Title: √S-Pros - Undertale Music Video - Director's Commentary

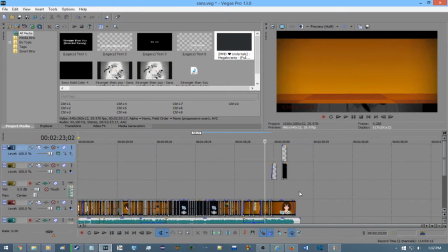20:36 But, if you take the entire song on itself and this into consideration,
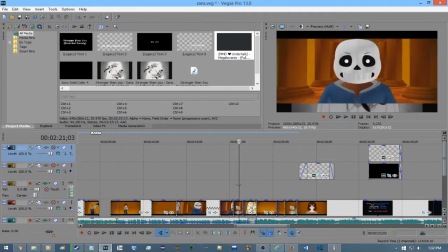20:45 it actually doesn't make sense, because, but, I liked it, so I kept it.
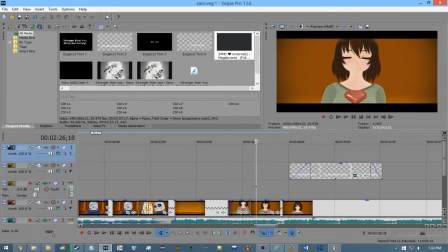20:55 And the original animation just had the briefest flash of this evil eye. I extended it out quite a bit.
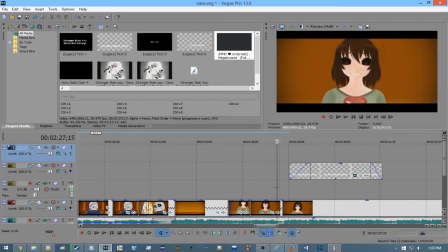21:14 Up until it just made sense to transition out. So, yeah.
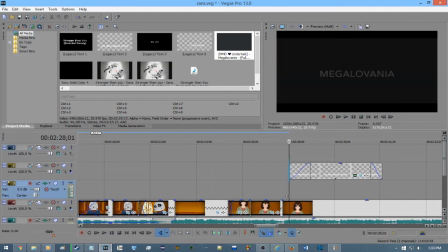21:29 I liked it. So.
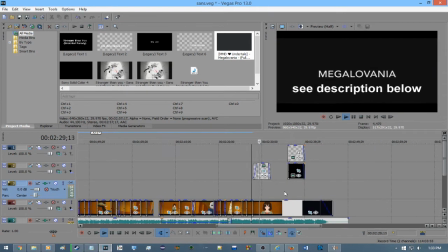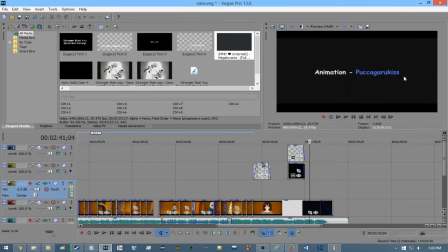21:49 Fuka Garu Kiss, I guess. This is what I was talking about in the beginning. Person I was talking about in the beginning. Anyway. That was rather random. So, yeah, these are just the credits. I intentionally made my
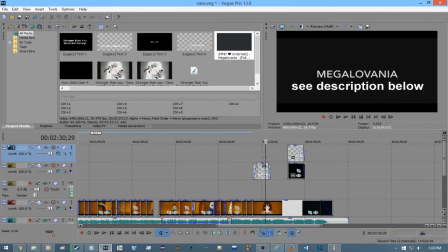22:11 credits overtly different, so it didn't seem like it... I didn't want it to seem like I could have possibly changed the credits, which, aside from what was obviously changed, like the music. So, yeah.
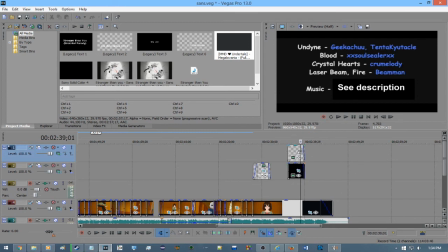22:31 It's just a paranoia thing, I guess.
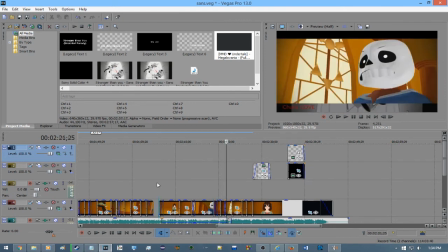22:35 Also, by spotlighting the lyrics here, I am able to also spotlight that it fades out.
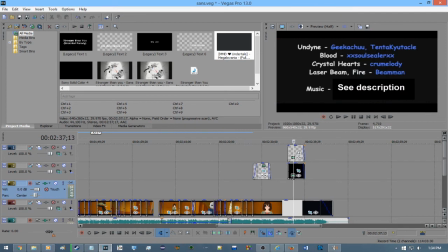22:49 Which might not have actually been as effective as I think it was, but still. Yeah. So, that's basically my entire commentary.
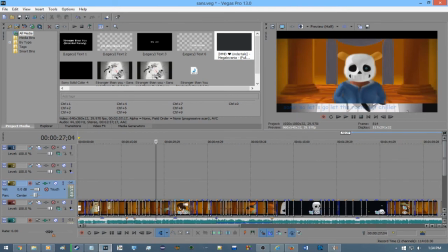23:02 The purpose of it was to show that this is more than just slapping on
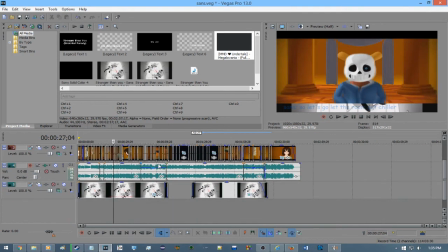23:08 the music to someone else's animation.
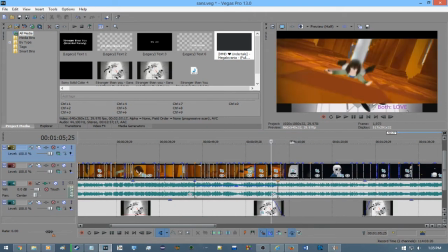23:12 There's actually a lot of work to match the animation up with the music.
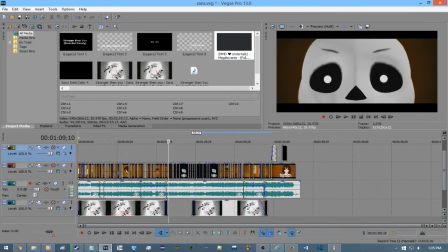23:20 I mean, if you just look at the raw thing here,
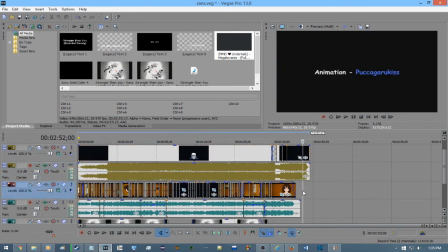23:25 it's actually significantly longer than the song itself. And let's just mute this. No, outright delete it.
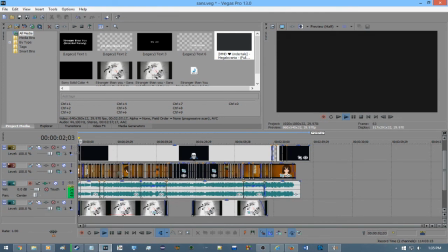23:36 It's a beautiful day outside. Birds are singing, flowers are blooming.
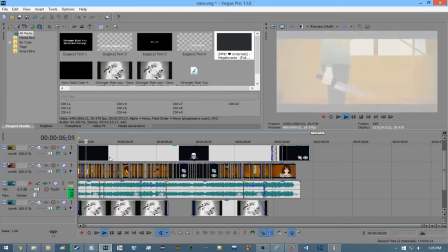23:41 On days like this, kids like you...
Yeah.
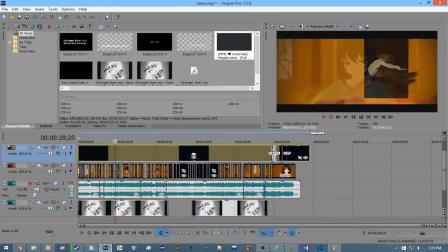23:45 Taken on its own, this doesn't, it fits fine, but it's not a really good fit.
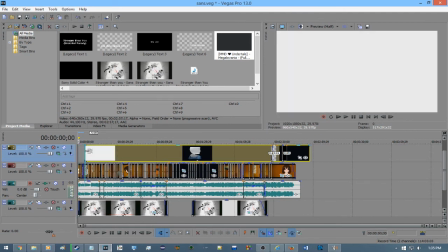23:56 Especially if you take this out just roughly.
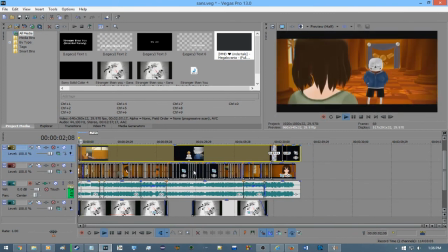24:03 It's a beautiful day outside. Birds are singing, flowers are blooming.
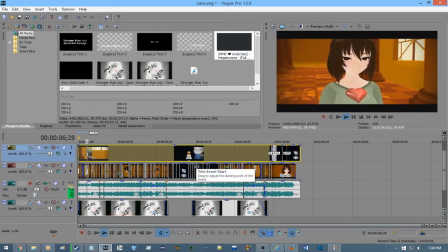24:08 On days like this, kids like you should be burning in hell.
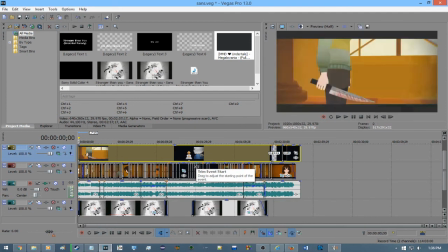24:12 Yeah. That doesn't look very good, nor is it in time with the song in any way. I mean, the animation is good.
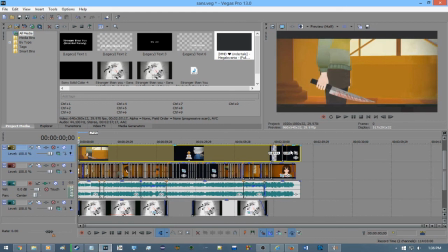24:26 It's the mix of the animation and the song, because it's not timed properly,
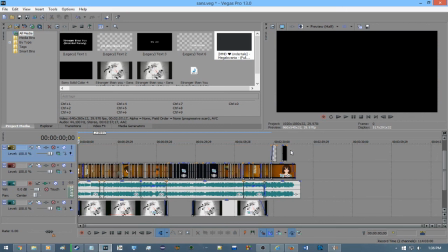24:34 is what makes it not look good. And thus...
It's a beautiful day.